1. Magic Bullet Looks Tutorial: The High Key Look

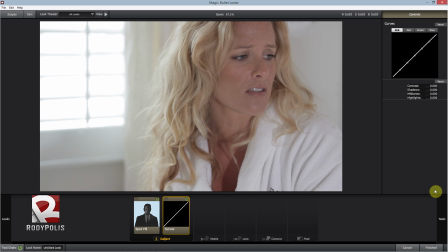[4:17]
I mean, it's a working theory. I've never actually done it, but I think the curves like have so much things you can do with them that you could pretty much color grade a whole scene with just that. Well, I'm not that adventurous to actually try it, but yeah, I'm pretty sure you could. So we're pretty much going to use the curves to add a bit of contrast in this scene.
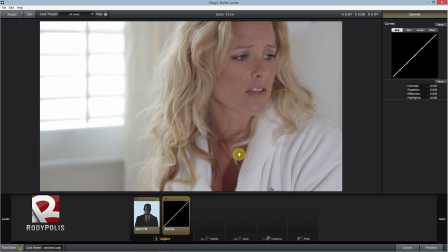[4:37]
Of course, we don't want too much contrast, but we do want some contrast, so we're going to do that. And yeah, so going to start pulling this down, and the
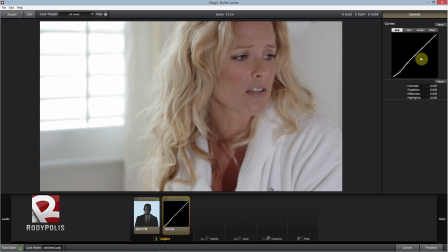[4:54]
left is pretty much for the shadow areas, and as you go to the right, that's mostly for the highlights and stuff like that. And we're just going to bring it down slightly We actually don't want too much.
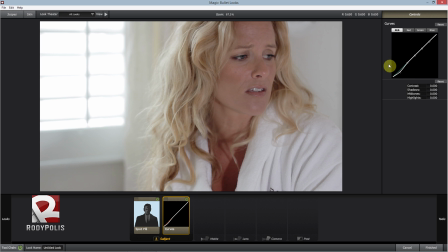[5:11]
So this is about good for the shadow areas, and you can see I could go even more. But right here is about good. And this is going to affect mostly the midtones, and we do want the midtones to be a little bit brighter.
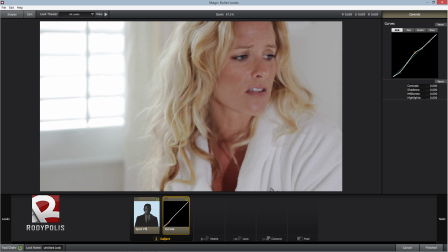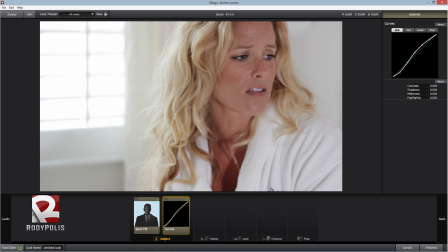So about here looks good. So pretty much went from this to this. And you can see already,
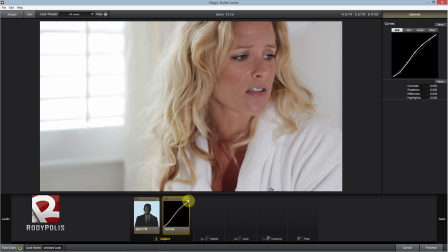[5:57]
just adding the contrast in there and just kind of upping the highlights a bit already is getting us pretty close to our look.
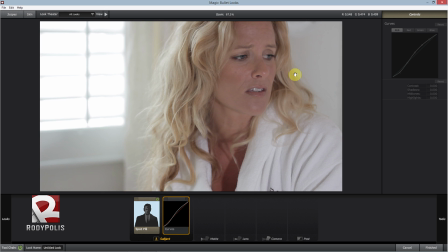[6:05]
And you can see that was the before.
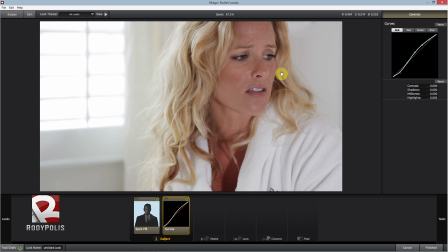[6:08]
And yeah, we're already getting in there, and that's already looks a lot better, a lot more cinematic than it did before. So next up is going to be the diffusion.
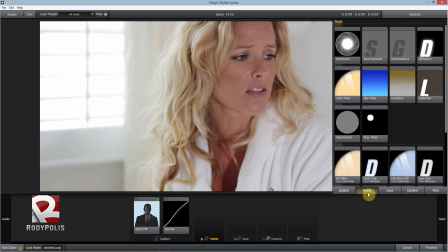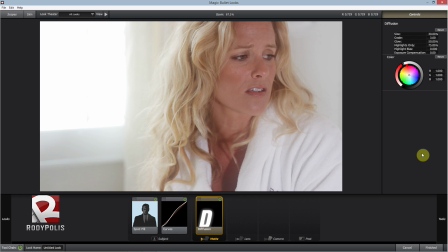[6:23]
Now the diffusion, you don't really have to add too much in there. I mean, you can just gauge it from the scene you're doing, how much diffusion you actually want on there. And for this one, we actually didn't really need too much. For the size of the diffusion, you can have it will be pretty big.
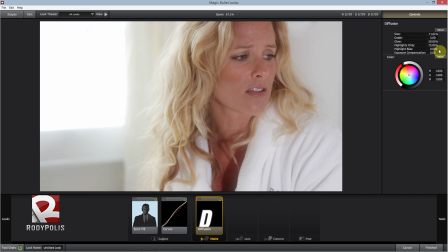[6:44]
But about right here would be good. And for the glow, actually didn't want the glow on there,
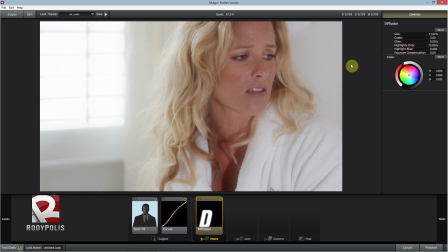[6:52]
and the reason being is I still wanted to retain like those lines in the window.
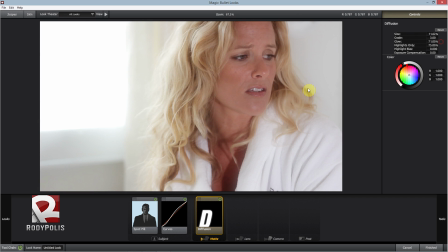[6:59]
Like I didn't want it to just be blown out like a big white thing. I mean, this could still work, but for this particular look I didn't really want to do that,
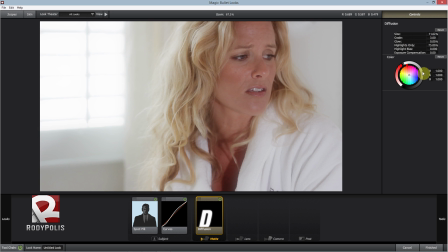[7:07]
so I actually put the glow down all the way to 0 and the highlights only. And that what that pretty much does is if you put it at 100%, then it will only affect the highlights.
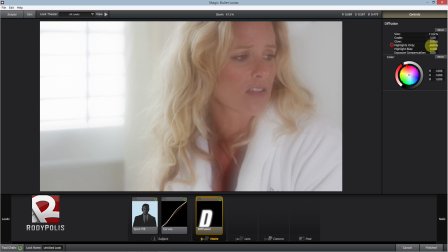[7:21]
So only the highlights will be diffused. And if you put it down at 0, then pretty much everything will be diffused. And I didn't want, so I wanted it to be pretty high. So I put it about 80.
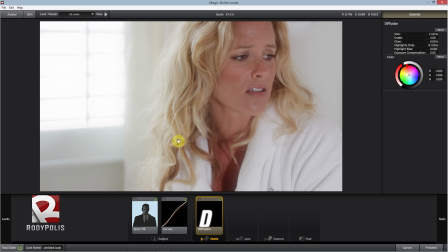[7:34]
Yeah, 81 would be good. So it's mostly just the highlights diffusing, but I also wanted a little bit of the shadows diffusing also. So yeah, that's pretty much it for the diffusion. And you can see here it just adds an extra dreamy look to it.
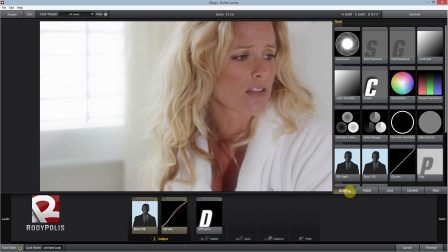[7:51]
And next up is going to be the three-way color corrector. In Magic Bullet Looks, it's called the Colorista three-way,
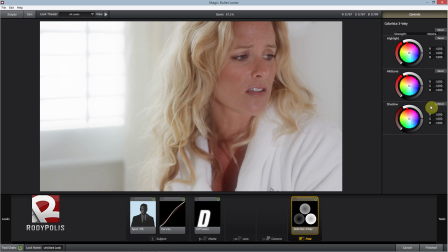[8:06]
and it's usually known as like the color wheels or something similar. So, so pretty much this is where a lot of the work actually happens in this. And one concept I'm going to go over is pretty much color contrast.
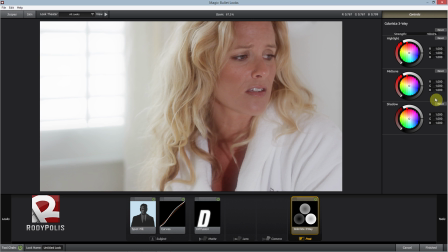[8:23]
And color contrast is, you know, you have the regular light and dark contrast, which is,
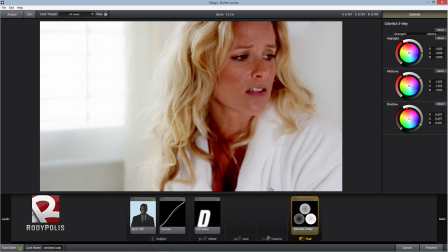[8:29]
for example, something like this. You know, I made the midtones brighter and the shadows darker.
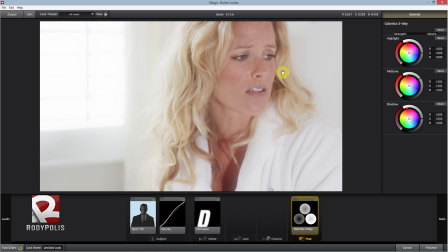[8:37]
So that's, you know, just contrast based on light.
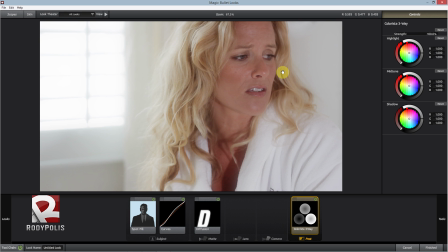[8:42]
And then there's also color contrast, which like a look they use a lot of in movies nowadays is the orange and teal look,
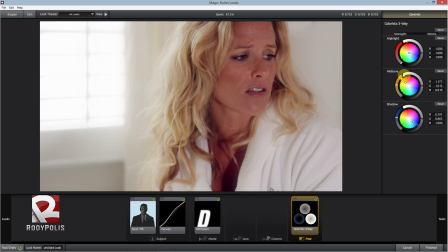[8:53]
or it's pretty much you have the midtones going to the orangey side and then the shadows going to more of a bluish teal kind of look. So that's what I mean by color contrast. And color contrast, when done wrong, if you like really overdo it, it just doesn't really look that good.
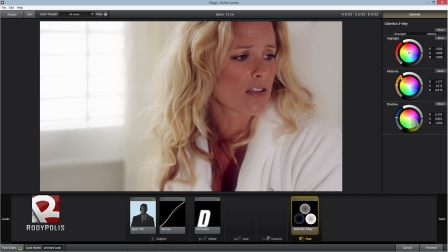[9:10]
Like I was just saying, a lot of people do get tired of the orange and teal look you see in a lot of movies. But we are going to use some of that for this, but I am not going to go too crazy with it.
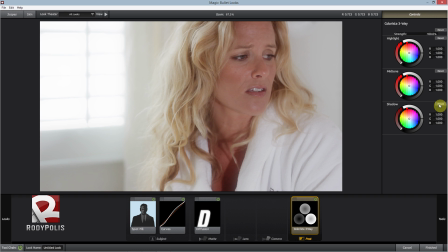[9:24]
I just, you know, try to show you why, you know, it's good to use color contrast. Like that does create a pleasing image. So just don't overdo it, and yeah, just don't make it too obvious. So yeah, so let's go ahead and, you know, start.
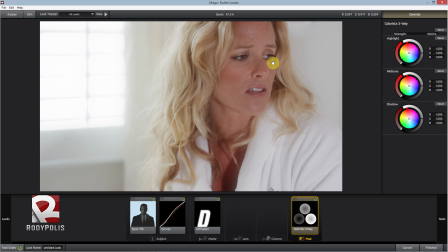[9:40]
And depending on what look you were going for, like I still wanted it to be a little warm. So for the highlights, I'm actually gonna alter the highlights and just push them a little bit
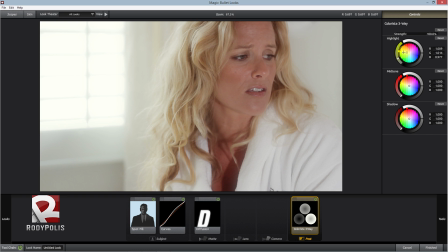[9:56]
toward like a yellow, green, kind of like in the middle right here. And just to slightly push it, like it's not very big, but it's just already adds a little bit of warmth in there. And then for the midtones,
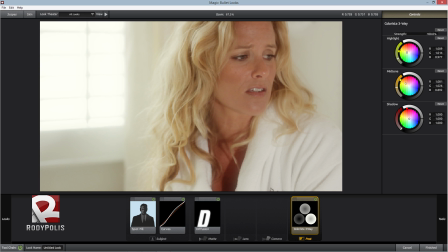[10:19]
I'm just going to push it slightly. So about here is good. And as I was saying about the color contrast, I actually am gonna do a little bit of the orange and teal look,
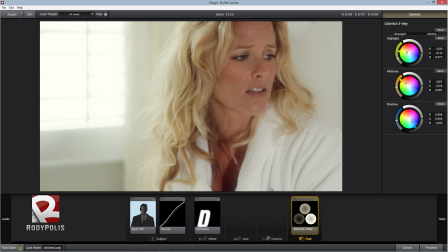[10:39]
but I think in this case, it actually works pretty good for the look I am going for. So pretty much went from this to this.
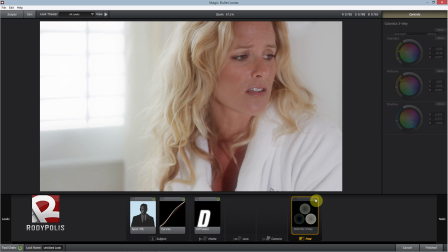[10:58]
And as you can see, the main differences for right here is doesn't really have that much color in it. And like I said, I wanted it to be a little bit warm, not too much, but slightly. So you can see it has a lot of green, a little bit of green in there and some orange.
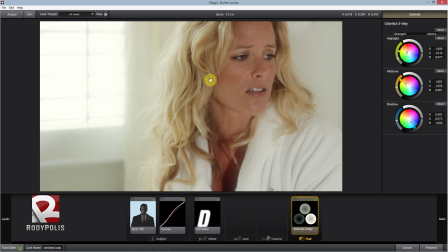[11:17]
And that just really, brings out her hair. And this video also shot in Miami, so I wanted it to still have that warmth look to it too. But we're still not to the main look we want, because remember, we want it very high key.
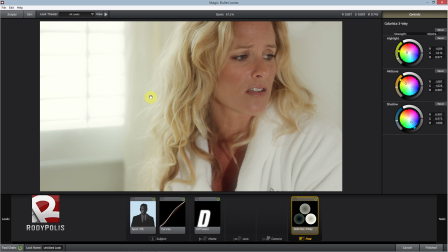[11:34]
We want to actually push the limits of how bright we can actually get this thing to be, because I want it to seem like the light is just wrapping all around her. So for the midtones, we're actually going to bring that up a bit.
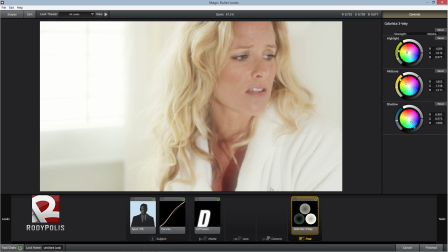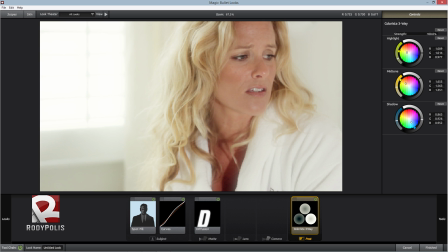[12:07]
And let's put down the shadows slightly. So pretty much went from this to this. And by upping the midtones, you really, brighten her face, brighten her hair.